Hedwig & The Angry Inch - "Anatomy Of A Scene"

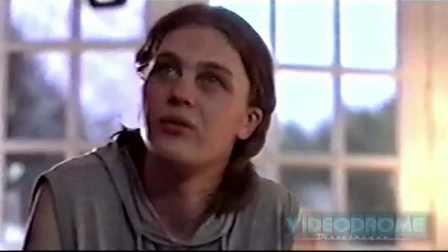(4:16) Edward, would you give me the apple?
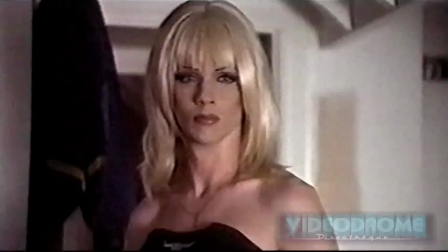(4:22)
So she suddenly sees him as the possible other half, and he sees her as Eve, you know, as the knowledge giver.
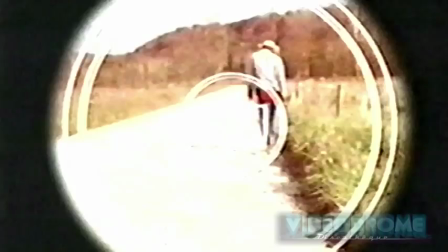(4:31)
He's Adam and she's Eve. I think the idea of the Adam and Eve scene for him was to see whether he could act in it and direct it. You know, I was going to meet John at Sundance Filmmakers Lab,
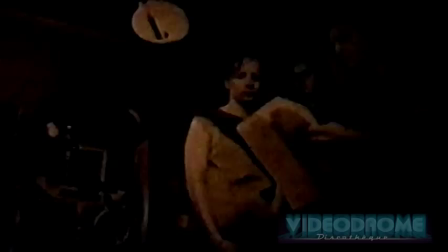(4:47)
and the thing that's so amazing about it is that it's a laboratory.
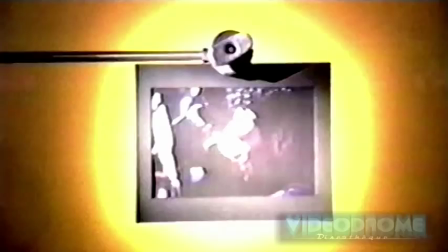(4:52)
What do you do in a lab? You conduct experiments. I give you a full crew, all these wonderful editors and DPs were right there, you know, and it's the most incorruptible setting I've seen.
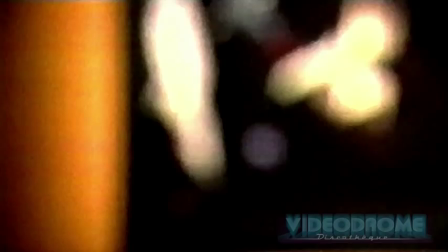(5:04)
John gave me a copy of the script, I read it, and I said, I don't get it. Like, how are we going to stage this? How are we going to make this work? I didn't have any training, I didn't have any rules that I had to follow, so...
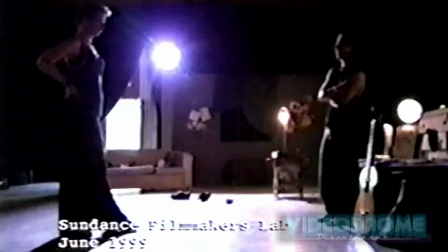(5:16)
I guess I approached it from the point of view of an actor.
You mean that song?
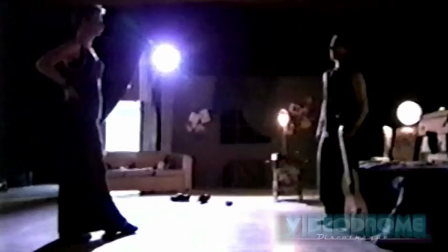(5:26) My dad? He gave me this guitar. To apologize for being such a pathetic little dictator.
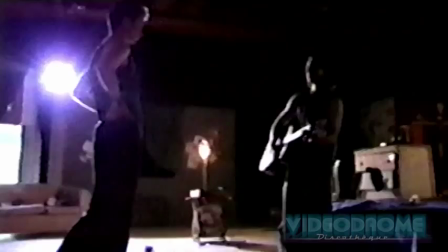(5:34)
We opened it as seeing the two people very opposite each other.
You want to hear some songs?
Then we did a dolly around. We brought them together. So they were very opposite, but as the camera moved around, they became over the shoulder.
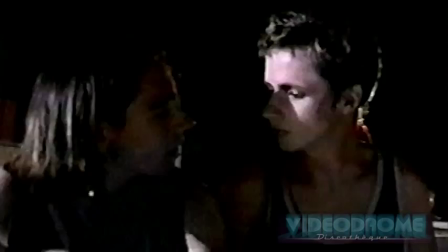(5:50)
And then Hedwig ultimately sits down. We kept the camera going. And as they talk, they start leaning into each other. The camera slowly dollied in, very imperceptibly. The kiss doesn't happen, and the camera actually, like, pulls back. slowly just breathes back it's not overt but the camera is sort of is keeping a grip on the emotional content of the scene sort of being led by it so it comes in just as about as there's to kiss and then when
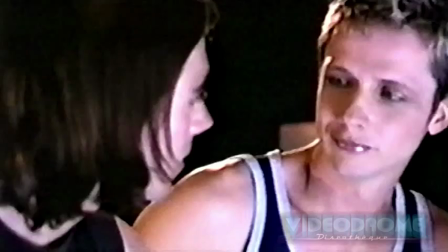(6:18)
the kiss fails it sort of breathes back slowly the way John filmed it he filmed it much more from
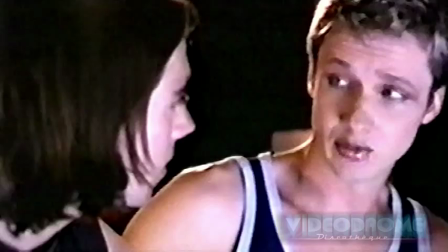(6:26)
sort of a story and emotional point of view I told him my story sir played around with sound effects there.
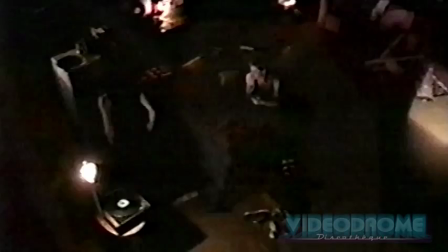(6:34)
As if Hedwig is telling a war story.
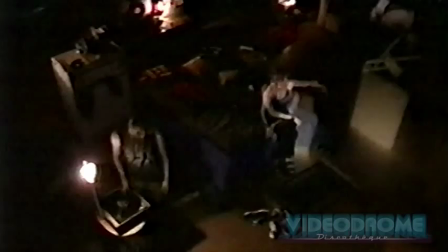(6:39)
We used a lap to dissolve. That's a locked off shot and you can see the sun moving.
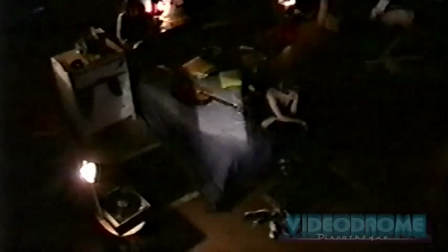(6:45)
That was actually inspired in the lab in the barn there was actually like a skylight and there was a brilliant piece of shaft of light came down and that's what we said wow that's great why don't we like,
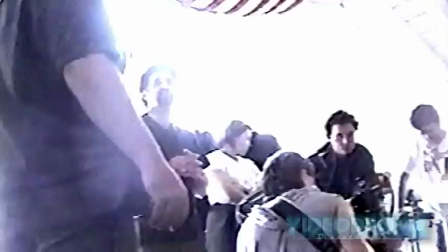(6:56)
use that idea.
Is that a mark? It is a mark. I'd love to have you go to that spot again.
I knew that we couldn't do the overhead shot that we used in the lab because of the physical
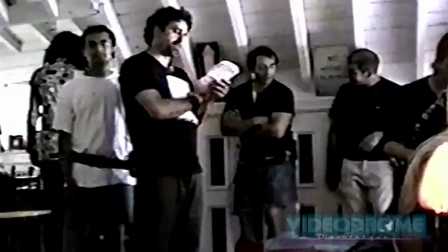(7:12)
space we were in. The location was completely different. At the lab, we had a great big hall with a 40-foot high ceiling.
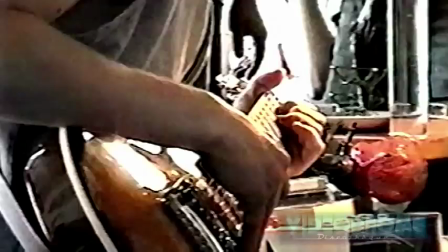(7:19)
For the movie, we had a practical set with a V-shaped ceiling that was, at the most, 10 or 12 feet high. We couldn't do that time-lapse scene, and I think also John felt confident that he wasn't losing anything. The idea then was, how do we sort of spin these characters together?
Frame.
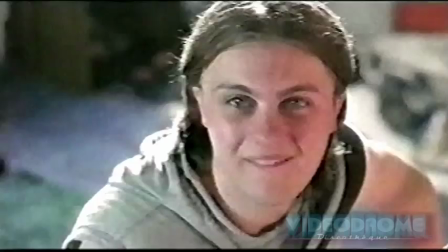(7:38) And action.
As Hedwig starts walking around the bed, we used sort of this circling camera.
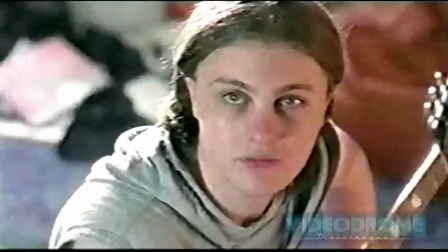(7:45)
Whenever we look at Tommy, the camera's also moving. Hedwig is moving and Tommy's moving, so the background is always sort of spinning.
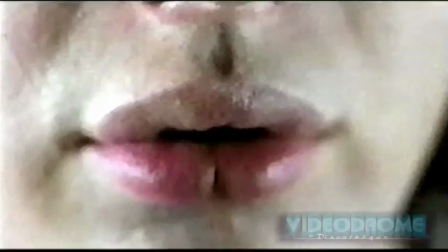(7:52)
It's all sort of coming together. That sort of idea, that sort of coming together.
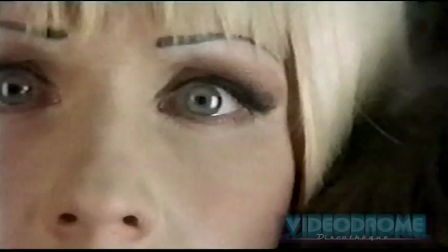(7:57)
And it all finally goes from all those intercut close-ups to an eye. And then it sort of slowly pulls out to a big wide shot.
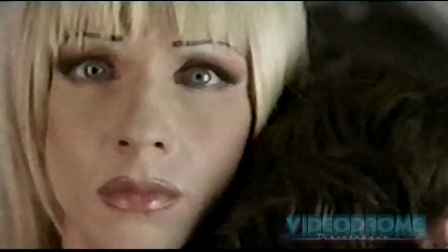(8:06)
There really was that luxury of being able to take an idea, you know, squirt it out in the lab more aggressively and then kind of refine it, hone it when we actually shot.